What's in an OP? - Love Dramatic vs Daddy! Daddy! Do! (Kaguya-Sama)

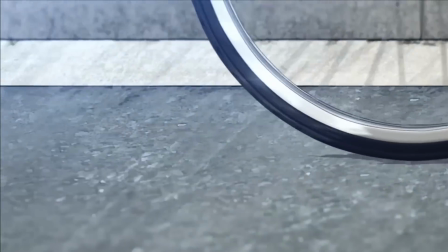(16:09)
Shirogane rides to school on a simple bike,
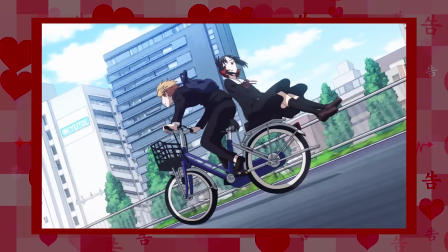(16:12)
with a basket in the front and rack at the back that clearly serves a dual purpose of ferrying groceries back to his humble home,
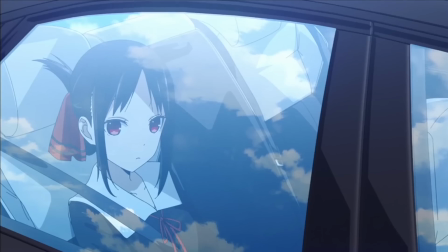(16:19)
meanwhile Shinomiya zips by him in a pricey black sedan.
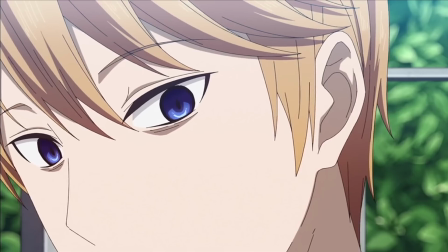(16:23)
However, in that brief moment where their paths intersect, all of those differences fall away,
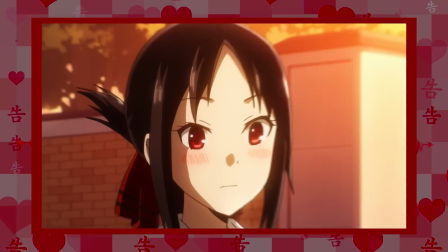(16:29)
along with the masks Suzuki is singing about discarding,
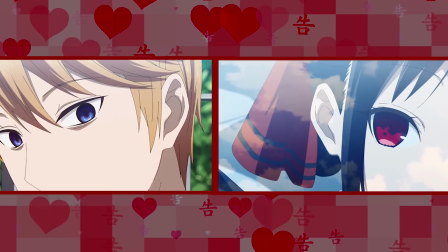(16:33)
and all that's left is the love in Shinomiya's eyes and Shirogane's recognition of it.
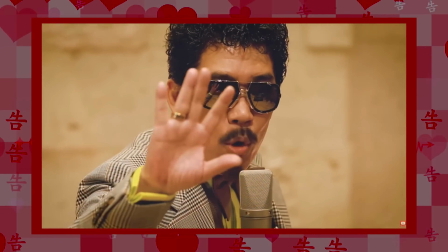(16:38)
A moment that wouldn't work at all without that smooth, subtle animation I mentioned,
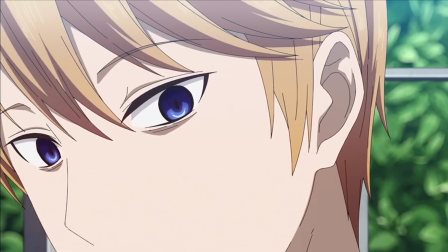(16:44)
and that would feel out of place if the rest of the opening didn't keep it up. The split-screen shot of Kaguya and Shirogane climbing the stairs as
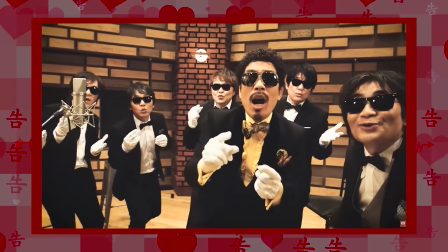(16:53)
Suzuki declares this isn't a game anymore makes for a pretty nifty visual.
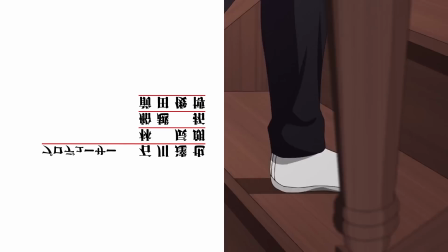(16:58)
And the way they flip and mirror the producer credits to match each cut is an especially neat touch.
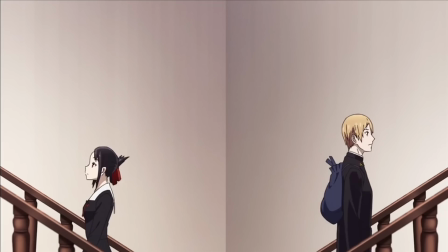(17:03)
But beyond simply looking cool, the visual of the pair moving upward to their goal in parallel – in a way that happens to temporarily
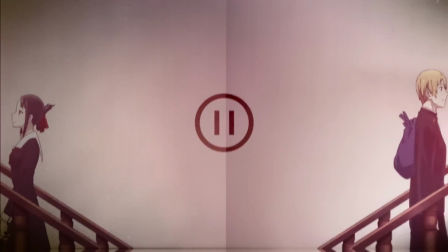(17:12)
pull them apart – is very evocative of the rising action in the manga's culture festival arc.
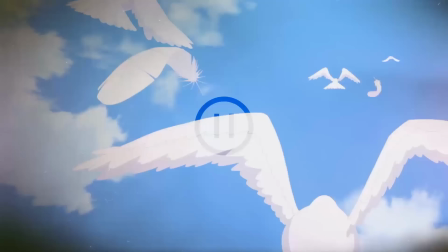(17:19)
And the shot of a flock of doves – globally recognized symbols of peace or, in Japanese tradition specifically,
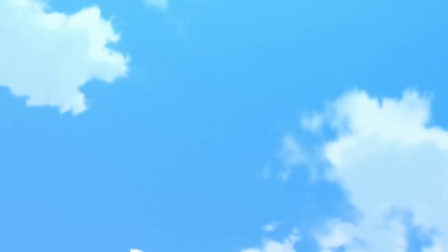(17:25)
the end of a war – ascending past the school roof is particularly evocative of that arc's climax.
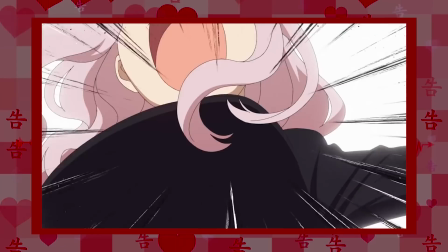(17:32)
If you've read it yourself – or watched it, depending on when you're watching this – you'll probably know what I'm talking about.
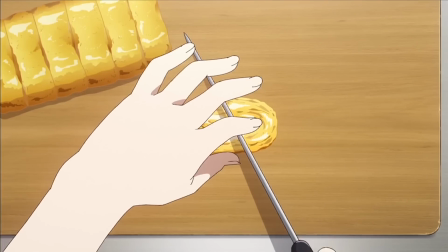(17:38)
And you'll know that Kaguya hiding a heart shape in a gift for the president, with Hayasaka's help,
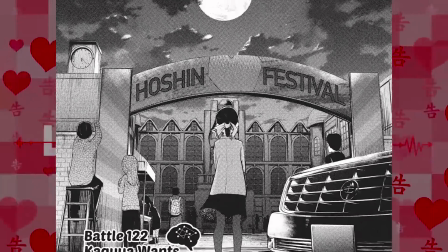(17:43)
further supports my interpretation that everything from the start of the OP up to this shot of the sky is a metaphor for that arc.
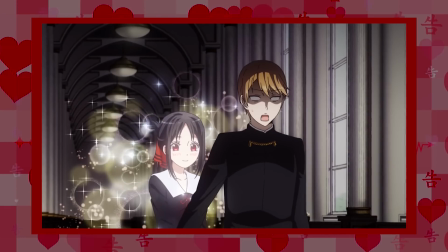(17:51)
Now, at the season's current pacing, it doesn't seem like it'll reach the culture festival before it ends – I expect it'll cap off at some point after the sports festival.
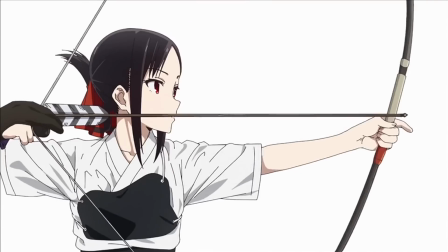(18:01)
But if… just to speculate, A1 Pictures were planning to, say,
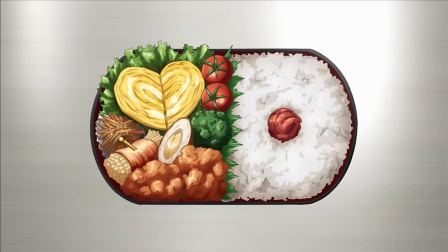(18:05)
cover that arc in an interseasonal movie, it would make a lot of sense for them to foreshadow it here.
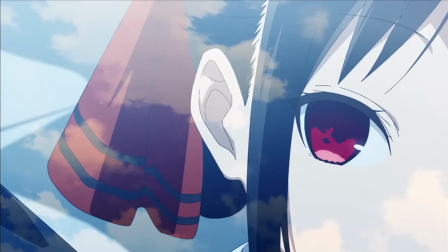(18:12)
That said, in the last 30 seconds of the OP, the metaphor does kinda break down,
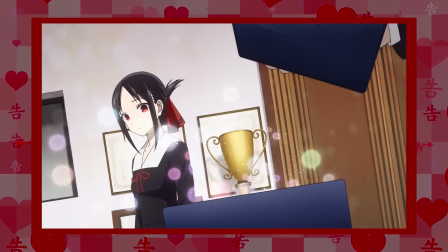(18:17)
and I think that final stretch is meant to more broadly represent the comedic character
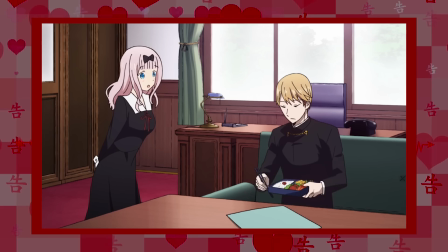(18:21)
dynamics of the season as a whole through its punchline on the setup of the bentos.
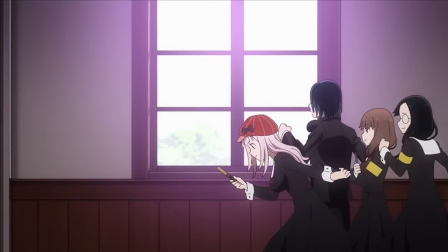(18:26)
The OP signals this shift from heartfelt romance to full-on farce by cutting back to the characters who trigger that same shift within the show itself.
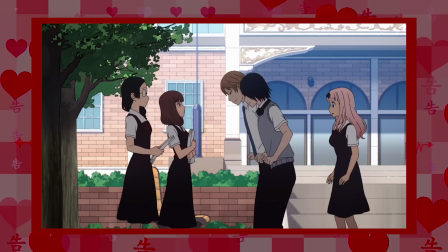(18:35)
Well, Ishigami and Miko are mostly sensible on their own,
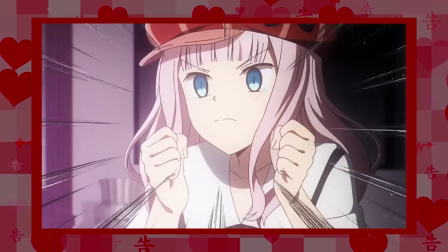(18:39)
but together – especially in a pack led by the human hand grenade herself in full love detective mode – they are a force of chaos to be feared.
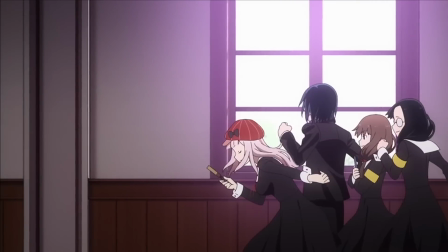(18:47)
I absolutely adore the walk cycle Takashi Tori gave this motley crew for their march toward the student council room.
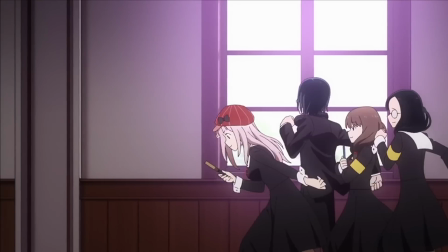(18:55)
It's delightfully bouncy and cartoony, and on the subject of bouncy things,
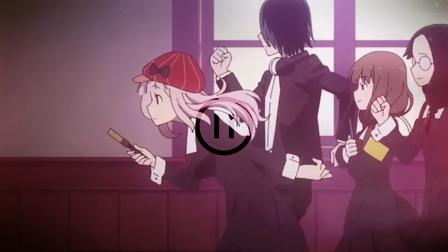(19:00)
it's clever how the splash of colour around Chica's head, created by her hair and hat, draws your eye to her within the shot composition,
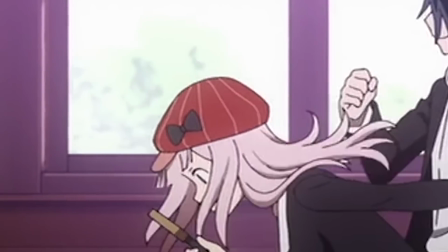(19:08)
so you're more likely to spot the animation of her eyes tracing the trail of hearts up to the clubroom door.
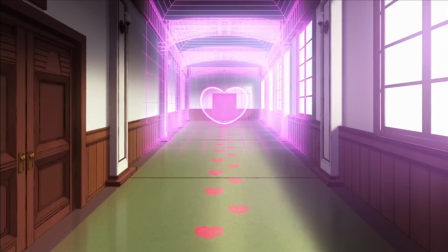(19:15)
Unfortunately for the people behind that door, the heart barrier that pops up in front of it isn't Chica-proof,
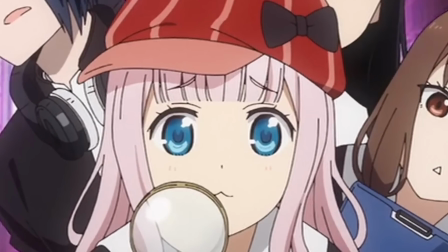(19:21)
and the bemused smile we see on her face as the group pauses before it says she's itching to barge in there and cause problems. rooms.
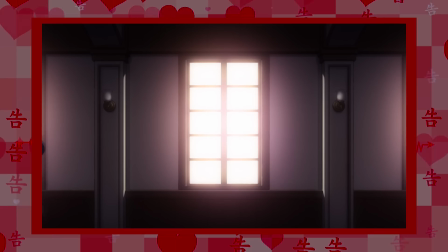(19:29)
Ishigami behind her looks characteristically worried about the whole thing,
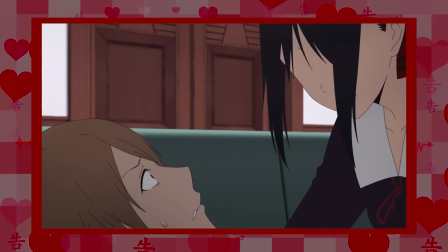(19:33)
while the naïve bewilderment on Niko's face tells us she has no idea what she's in for in there.
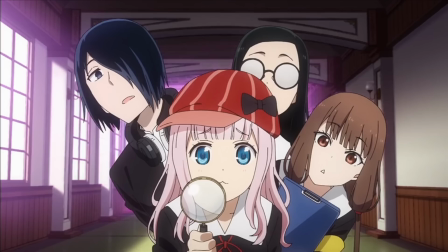(19:39)
Yet. Osuragi in the back is inscrutable as usual, though those raised eyebrows indicate she suspects something entertaining is up.
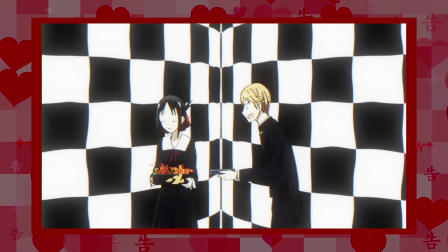(19:48)
And she's right! Inside the room, a comedy of errors and misunderstandings quite typical of the show is about to unfold.
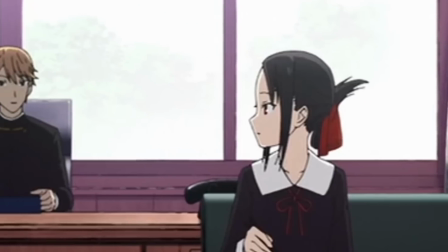(19:54)
Kaguya sits nervously poking at her food, staring at the president as she tries to work up the nerve to offer it to him.
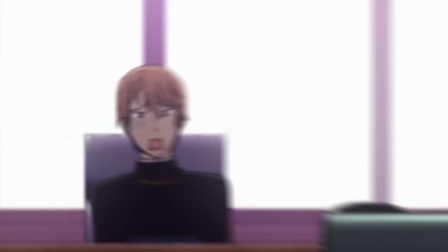(20:01)
When this catches his attention, she quickly turns away, making the self-conscious president worry he's offended her in some way.
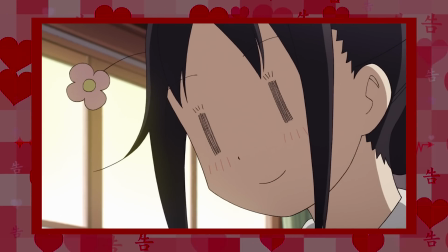(20:08)
While he's fretting in the background, the blushing idiot persona Bakaguya takes over and screws up the courage to stand up and face him.